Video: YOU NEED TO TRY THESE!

These three things that I'm about to give you are going to completely change your footage and how you fly your drone.
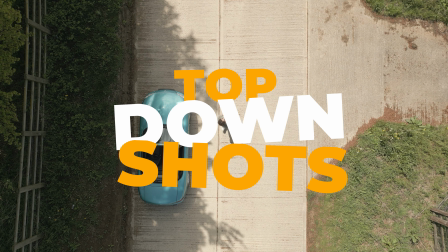And the first one is, and this one comes with many variations, starting off with the rotation.
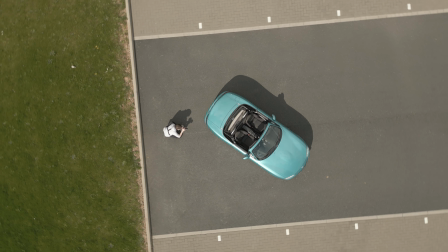And what's really going to make this one look good is adding an ascend or descend as you're rotating and matching those two speeds together.
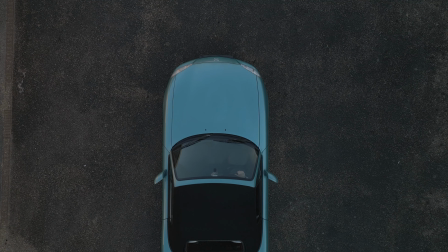So you want something in the center of the frame, straight from above. So say that'd be a car, that'd be a person, that'd be a really cool building.
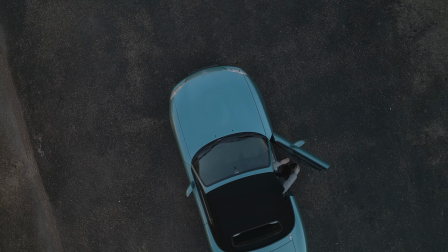Start your rotation, decide how fast you want to go. Obviously, the slower you go, the more cinematic it looks.
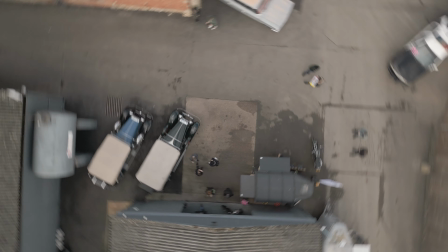The faster you go, the more intense it looks. And whatever speed you go, match the speed of your elevation or your of your descent, or whatever the fucking name is. And you can feel it as you're doing it. You can feel that sort of middle point where it syncs up and it looks really good. So here's a clip of a really fast rotation but a really slow ascent, or what even is the word?
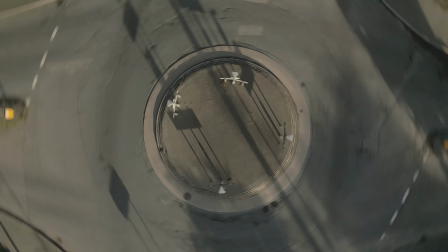Elevation. We'll just go with elevation. So as you can see, we're spinning really fast but we're elevating really slow, and it just looks kind of weird.
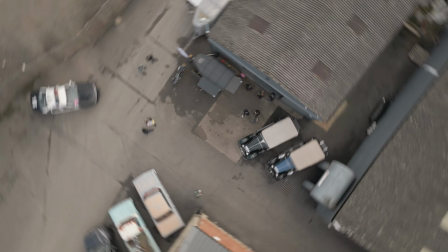Whereas if we match those two things up and I go up at the same speed that I'm rotating, and now that matches, even though it is a bit crazy. The better example is if we slow it down.
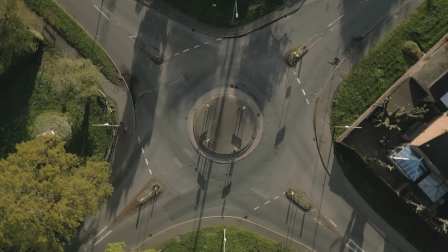So let's do a slow rotation with a fast rise. It works, but it just looks a lot better if we do a slow rotation with a slow rise.
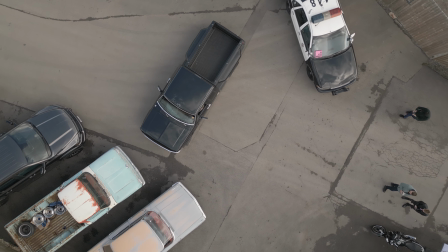This just matches up perfectly and gets that really nice cinematic look. That's the best that I recommend for this top-down shot.
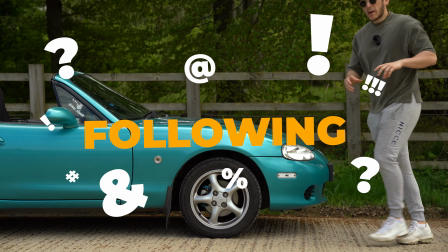Right, so moving on to the second variation for this top-down move, it's going to be following. And this one works best with moving subjects, so cars or people work the best with this move, and it creates this lost sort of vibe. So what it is you find a nice symmetry track, so whether that be a nice woodland track down the middle of the forest,
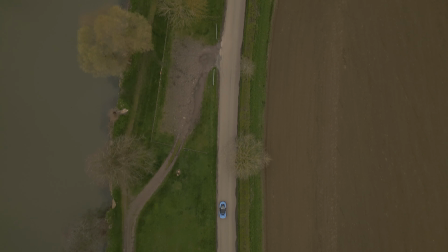or a nice country lane, or anything that just has a nice straight road with something on the left and the right.
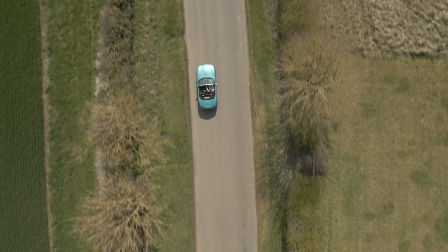What you're going to do is you're going to track that speed of that subject. So if they're driving a little bit faster, if they're walking a little bit slower, and you're just going to slowly rise as that person's walking.
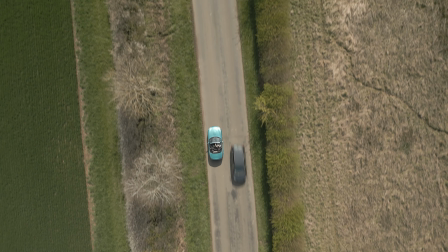So you're tracking them, but you're slowly rising, and it kind of reveals the environment they're in. It gives this like lost sort of feeling, or just this perspective sort of feeling of where the person's going on that sort of like travel.
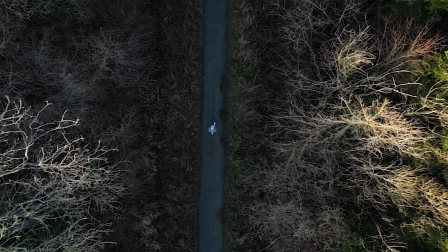Do you know what I mean? And you obviously can reverse it, you can come down, but it just doesn't look as good unless you're going to really come right down to the person so you can see their face, so you can see the car. It kind of just ruins the effect unless you're not going somewhere. If you are going to do it with a driver, definitely make sure you're on a call as well with each other, because that is going to make the process so much easier. You're not going to have him going too fast or you too slow. You can just communicate with each other on the phone and be like, listen mate, slow the fuck down. I can't get you in the shot, all right? Let's move on to the last one. So the third and final variation of this top-down move is going to be the passover. I'm also making these names up. These are not official names. I'm just pulling these out my ass. And this one's going to work the best with those really cool structures that have a nice shape from above that's really satisfying to look at.
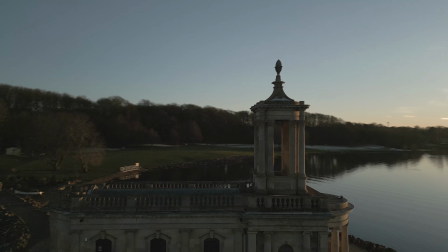So I was at like an old church the other day, well not the other day, it was ages ago, and it goes out to the water and it just looks really cool from above.
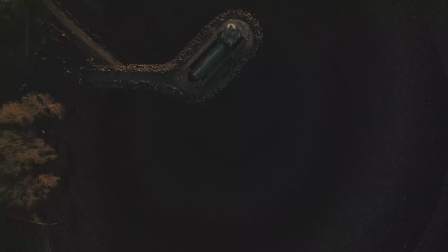So I did the top-down shot, went really high, and you just slowly pass into the frame so it comes over, you just fly dead straight over it. It gives this really cinematic look and just gives you a nice perspective where you are and what it looks like from above. And you just have to be careful with this one because you can use it in the wrong places. So I used it in the wrong place with my MX-5.
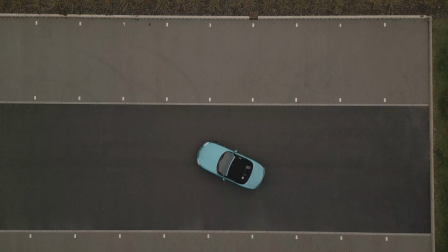I flew over from above in a flat car park with just the MX-5. It didn't look that great compared to the obviously really nice old church from above. Looks really, really cinematic. So this one is more for those cinematic shots. So just make sure you pick and choose when you use it and make sure it's the right location.
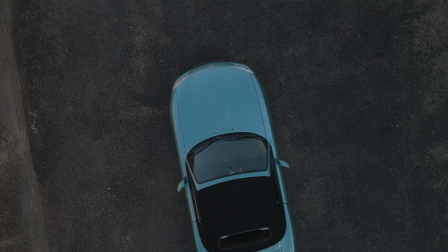Right, so that is the top-down shot, and you've got three variations there to play with. There probably is more, but they're just the main ones that I use.
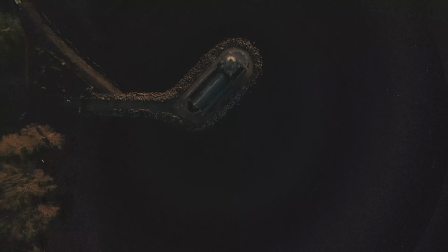Let's move to the next location and we'll talk about the second move, because I think these guys are about to kick me out. Just while we're pulling up, I might as well just cover quickly settings and things I use for my drone to get the best footage.
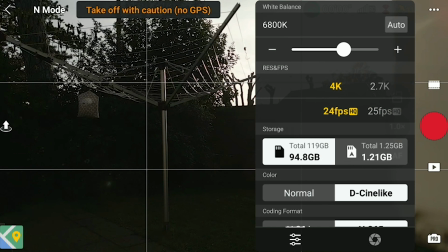So I'm always in manual mode. I'm always in 24 frames per second and 1/50th to get the smoothest drone footage.
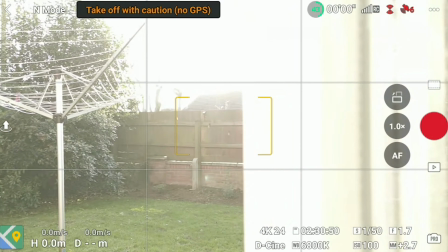From there, that's obviously going to be overexposed on a day like this. So let me just get them out of the boot. I use these ND filters from Freewell, and what this does, it allows you to keep your settings locked in exactly where you want them, and then you just throw one of these on depending on how sunny it is.
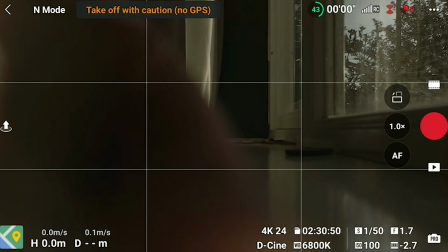So today it's quite sunny, so I've put nearly the strongest one on, and it's just going to tint everything down for you and allow you to keep those same settings without being overexposed. They're like 50 quid, they're on Amazon, I'll leave them linked below, but definitely get some of these if you want that smooth footage on a sunny day.